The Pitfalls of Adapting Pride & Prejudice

Hi, I'm Becky Bruhn and welcome to my vlog. Watch an adaptation of Jane Austen's Pride and Prejudice and you will notice that a screenwriter can just pluck
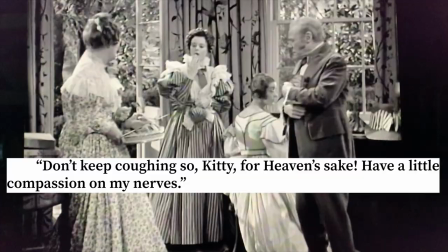speeches and whole scenes out of a 200 year old novel and pop them on the screen and they work.
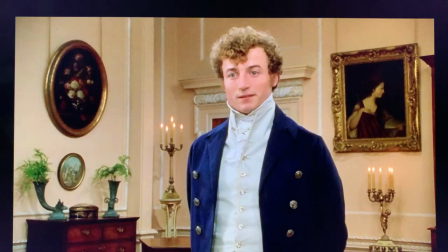Don't keep on cutting Kitty, good heavens! Have a little compassion on my poor nerve!
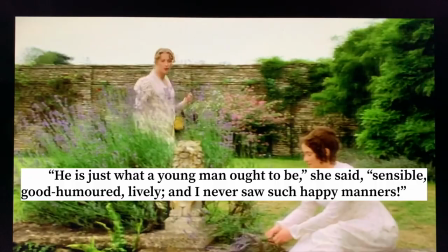He's just what a young man ought to be, Lizzie. Sensible, lively, and I never saw such happy manners.
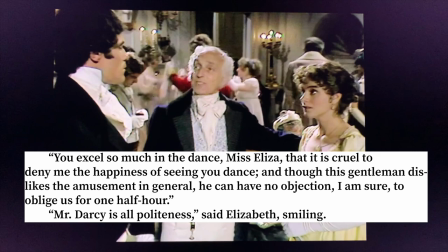You excel so much in the dance, Mr. Lies, and Mr. Darcy, who in general dislikes the amusement, wishes to oblige. Mr. Darcy is all polite, Lizzie.
It gives the impression that adapting Jane Austen and Pride and Prejudice is easy, but that can't be true. There are adaptations that do it well and adaptations that do it poorly. There are obviously pitfalls. So what are they and why are some adaptations so much better than others? If you would rather talk about the glories than the pitfalls, look for my next Pride and Prejudice video. This one is about the pitfalls. At its core, Pride and Prejudice is about a prideful young man and a young woman who is biased against him and how they both learn about each other and themselves and grow up. There's obviously a lot more going on than that. There are side stories and love stories, but if you read it with the core in mind, everything feeds back to those two people and to that premise. And that efficiency is what is one of the reasons why this novel is considered one of the greatest novels ever written.
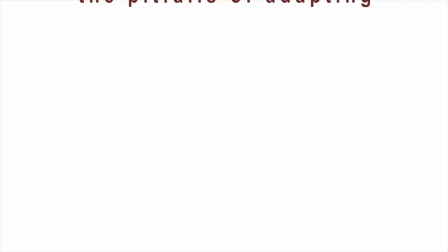Let's look at four straight adaptations of Pride and Prejudice and see how they adapted it and what pits they might have fallen into. you. The first line of Pride and Prejudice is legendary. It is a truth universally acknowledged that a single man in possession of a good fortune must be in want of a wife.
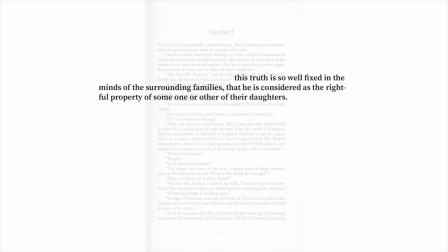This truth is so well fixed in the minds of the surrounding families that he is considered as the rightful property of some one or other of their daughters. In these first lines, Jane Austen is painting the whole landscape for us. She's looking down in her little mouse maze and she's saying, this is the social system that pits our hero against our heroine,
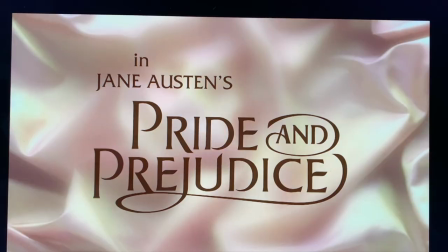pride versus prejudice, and we're going to explore it and poke a little fun at it.
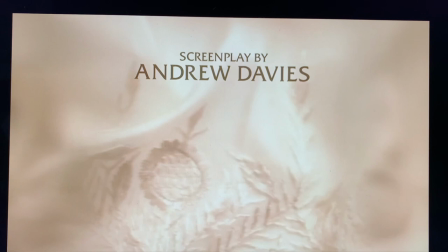In the Colin Firth version they want those lines on the screen but they don't have a narrator so they give them to Elizabeth.
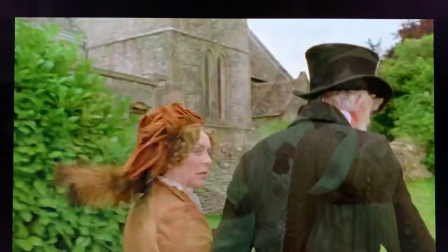For a single man in possession of a good fortune must be in want of a wife. Yes he must indeed!
She's making fun of her mother here and of her mother's eagerness to claim Bingley. But if you think about it, it doesn't really make sense for Elizabeth to say that line. She is a 20 year old girl who is in the mouse maze. She is part of the social machinery. Is Elizabeth above her world? No, she isn't. None of them are. They are all caught in the machinery and Elizabeth is the prejudice in Pride and Prejudice. How do other adaptations deal with that opening? The Keira Knightley version skips it.
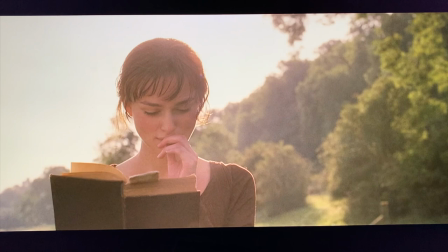The version opens with her walking through that amazing pastoral landscape alone, reading.
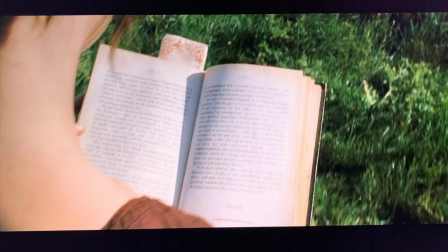And it's the first clue that we get that the filmmakers are going to be creating a darker, moodier film through cinematography, which they do.
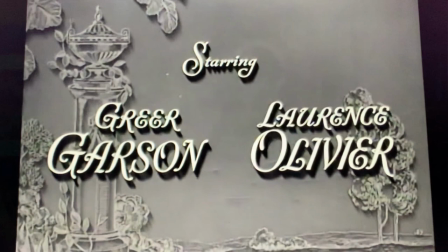In the 1940 version with Greer Garson and Laurence Olivier, they do something very different with it.
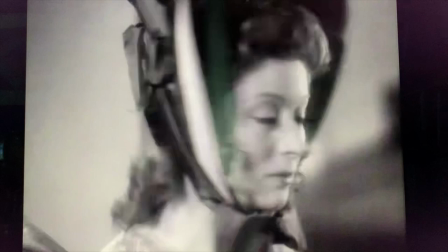They basically act it out. The Bennett sisters are all in a dressmaking shop looking at fabric.
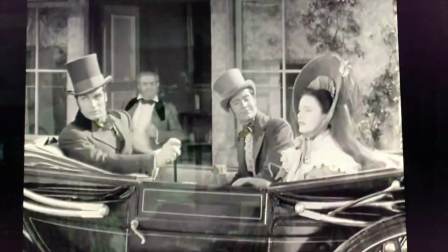Outside, a carriage comes by with the new tenants of Netherfield.
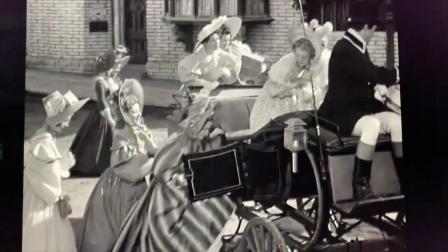They quickly assess that they are wealthy, single young men, and they end up racing each other,
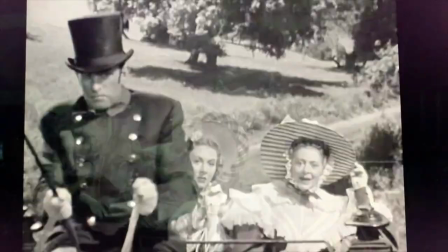Bennett's versus Lucas's, back home to see who can be the first to introduce themselves to him.
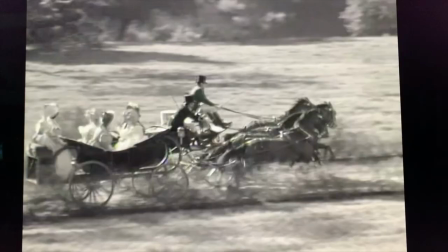It plays like the chariot race in Ben-Hur and it gives us the idea that it's gonna be broad humor. Pratt Falls, a neighborhood competition, no one is seriously gonna get injured.